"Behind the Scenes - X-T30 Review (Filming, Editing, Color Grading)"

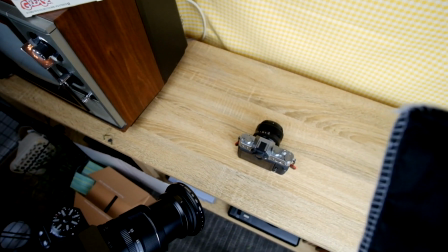4:07 It's just a little brighter, kind of matches the vibe more.
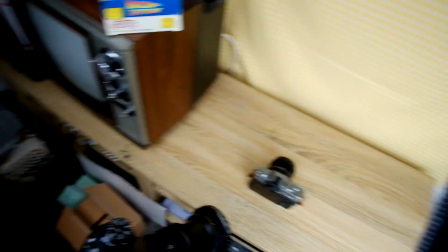4:10 So I've just kind of moved everything off the TV stand and, again, just kind of making do with what I have.
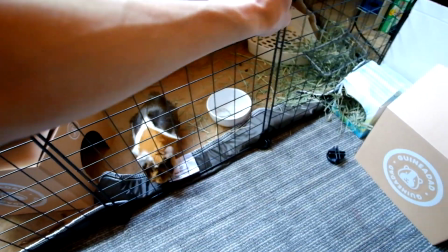4:18 Alright, we'll take a little break so you can run around. Just one moment. Oops, sorry.
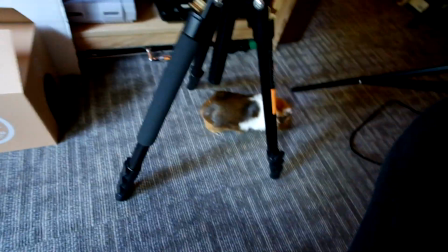4:24 There you go. Alright. She is just like me when I eat.
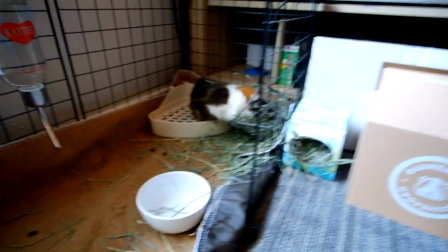4:33 Her cage is normally not this messy, but neither of us have had a chance to really clean it today.
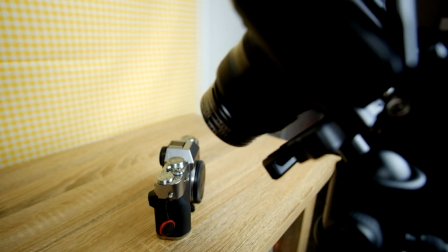4:41 Alright, right now I'm doing some like ultra close-ups.
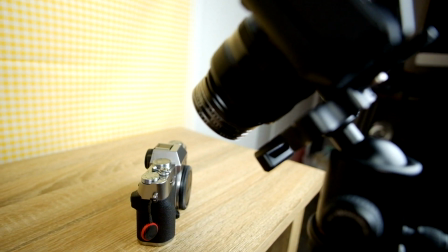4:44 The thing is, I don't have a macro lens, but I would actually recommend you get extension tubes if this is something you want to do.
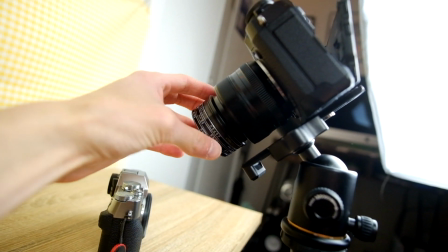4:53 But I happen to already own these. They're like close-up filters from like my film lenses.
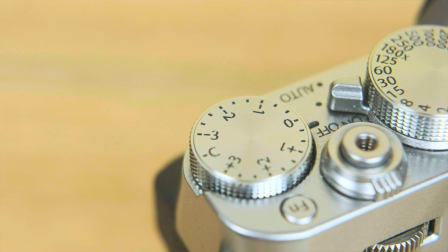5:01 So this is kind of what I use to get these super close shots. They're pretty good.
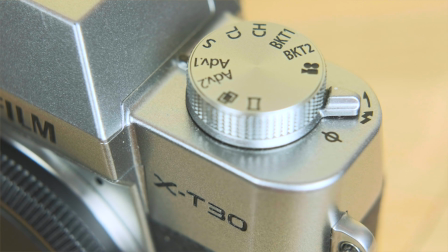5:07 I will say they're probably, again, not the sharpest option versus if you get a macro lens or, you know,
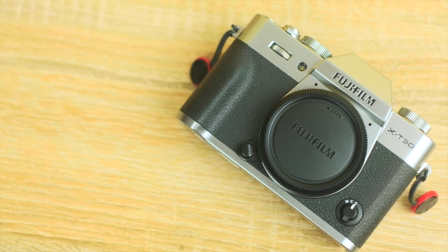5:14 extension tube, but, you know, working with what we got. Also, when I do these really slow sort of rotating pans,
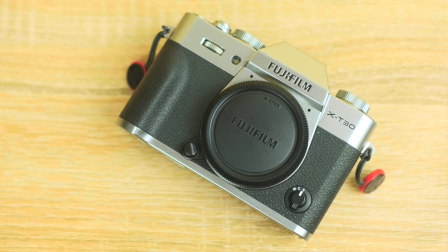5:22 I'm not using my gimbal just because it's really hard to get really slow shots with that thing.
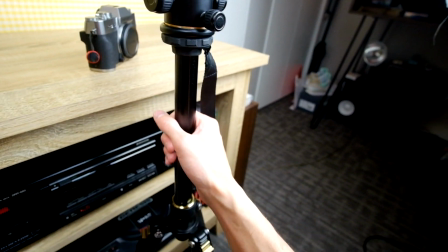5:29 So I actually am just using my tripod, and what I do is I use both hands, I grip it here, and I just slowly
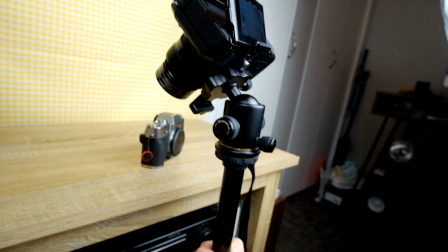5:39 rotate it as smooth as I can. It helps to really tighten the bottom part here.
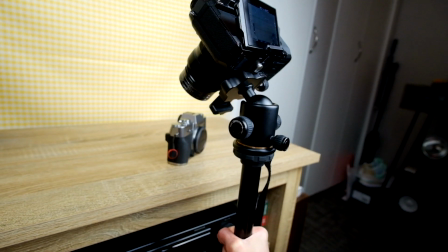5:45 Again, just to kind of give it plenty of friction to work with, but just kind of go as slow as I can.
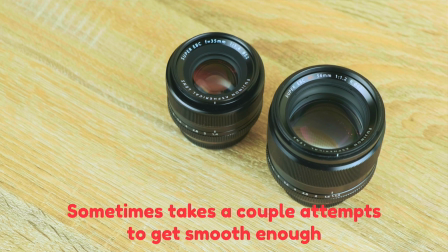5:53 And, you know, most of the time it's just the right speed, but worst case, you can always speed it up in post.
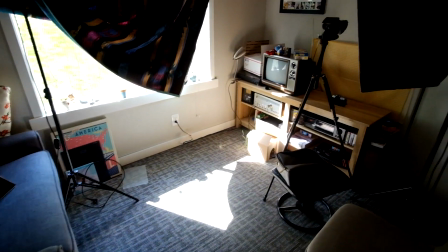6:02 Alright, we got a nugget moved finally, so now I'm wrapping up the B-roll shot over there.
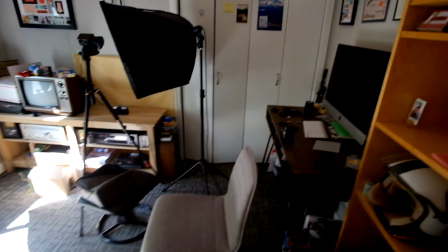6:10 And then once that's done, I'm going to be shooting in, you know, other parts of the room.
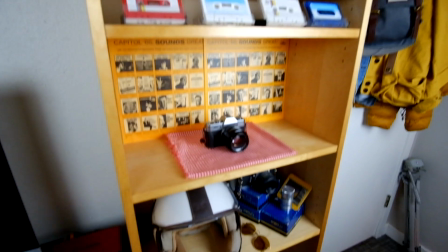6:16 Alright, so now I'm filming some stuff on this shelf here, a couple shots.
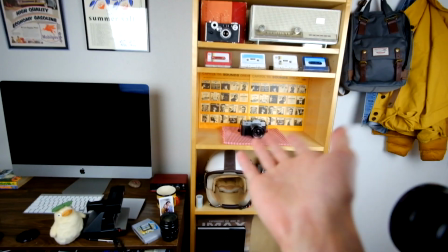6:21 If you watch my videos, you'll know this is the shelf that's in the background of my voiceovers.
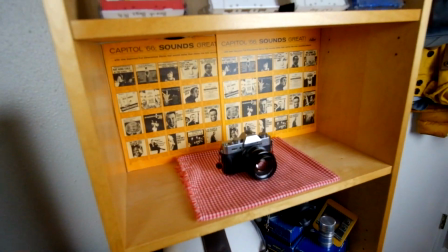6:26 I just kind of cleared it off. The reason, again, I really like it is just because the pops of color here.
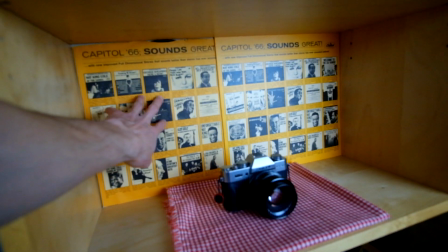6:32 We got the, these are actually sleeves from records,
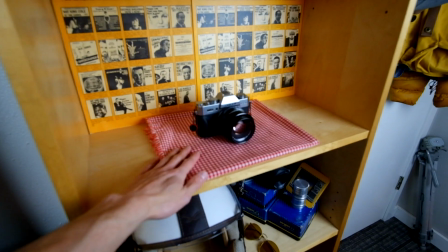6:37 and then we have just, you know, more cheap fabric from the fabric store.
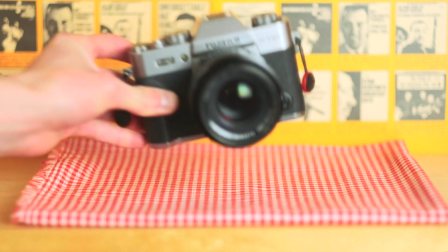6:42 And again, it kind of gives a nice little contrast of color.
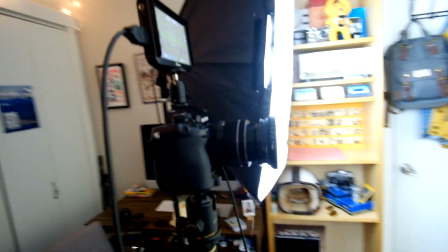6:47 Alright, so now I'm filming kind of the last section of my shots.
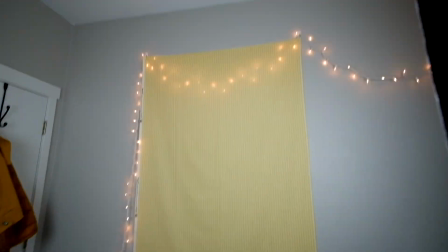6:53 What I did was I hung the same fabric but up on the wall to kind of give a backdrop.
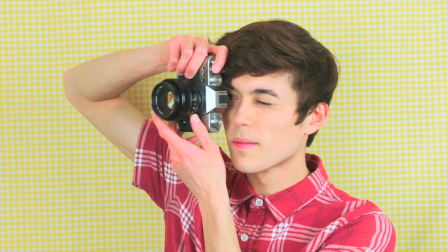6:58 What I'm filming is shots of me with the camera using it.
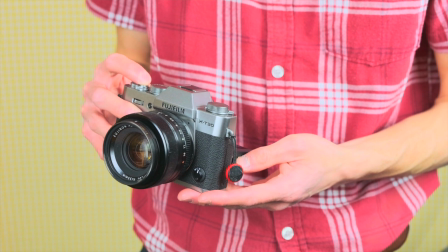7:05 Again, just you know, giving the illusion that I'm working in an actual studio when that's all it really is.
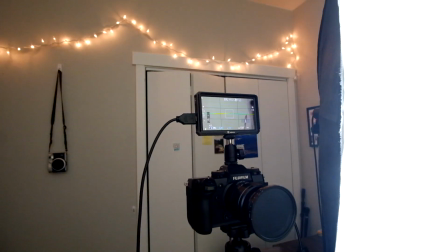7:13 And of course I got the monitor up there so I can you know, see myself.
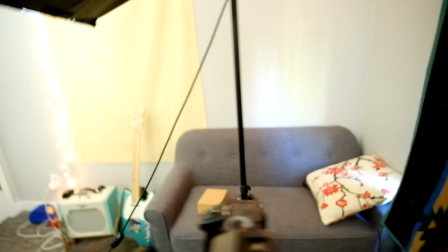7:21 I'm about to do the voiceover right now,
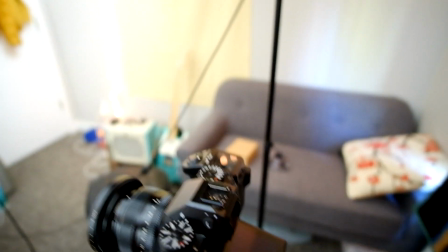7:25 and it looks like my X-H1, let me focus this, is kind
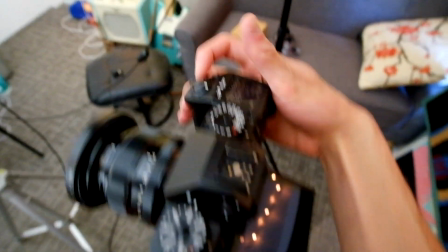7:33 of toast. I don't really know. it's on right now. You can see there the screen's not coming through.
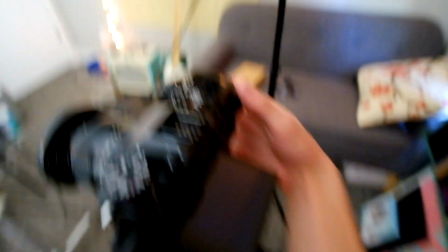7:40 The external monitor's not coming through. There's no image. It's not the display button.
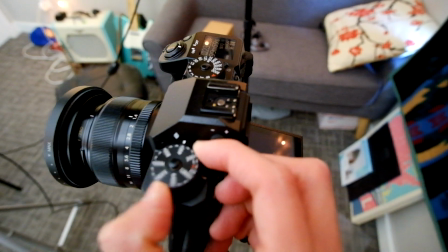7:46 It won't respond to any settings I change.
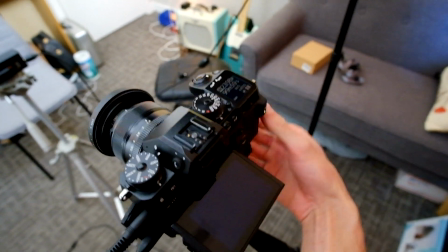7:51 I've tried turning it off, does nothing. It still stays on. Tried popping the battery out.
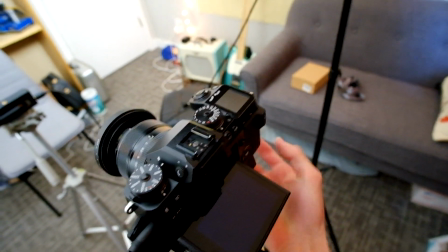7:58 Putting it back in. Let's see here. Looks like it starts back up.
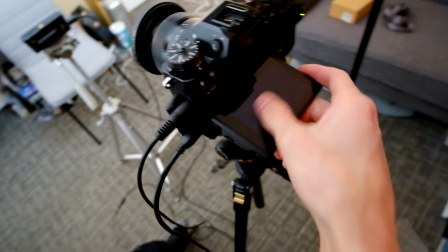8:07 It appears for just a sec and then goes out.
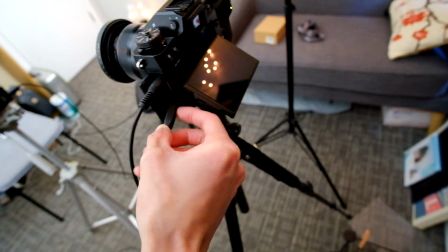8:13 Just my luck. Like, honestly, I can't...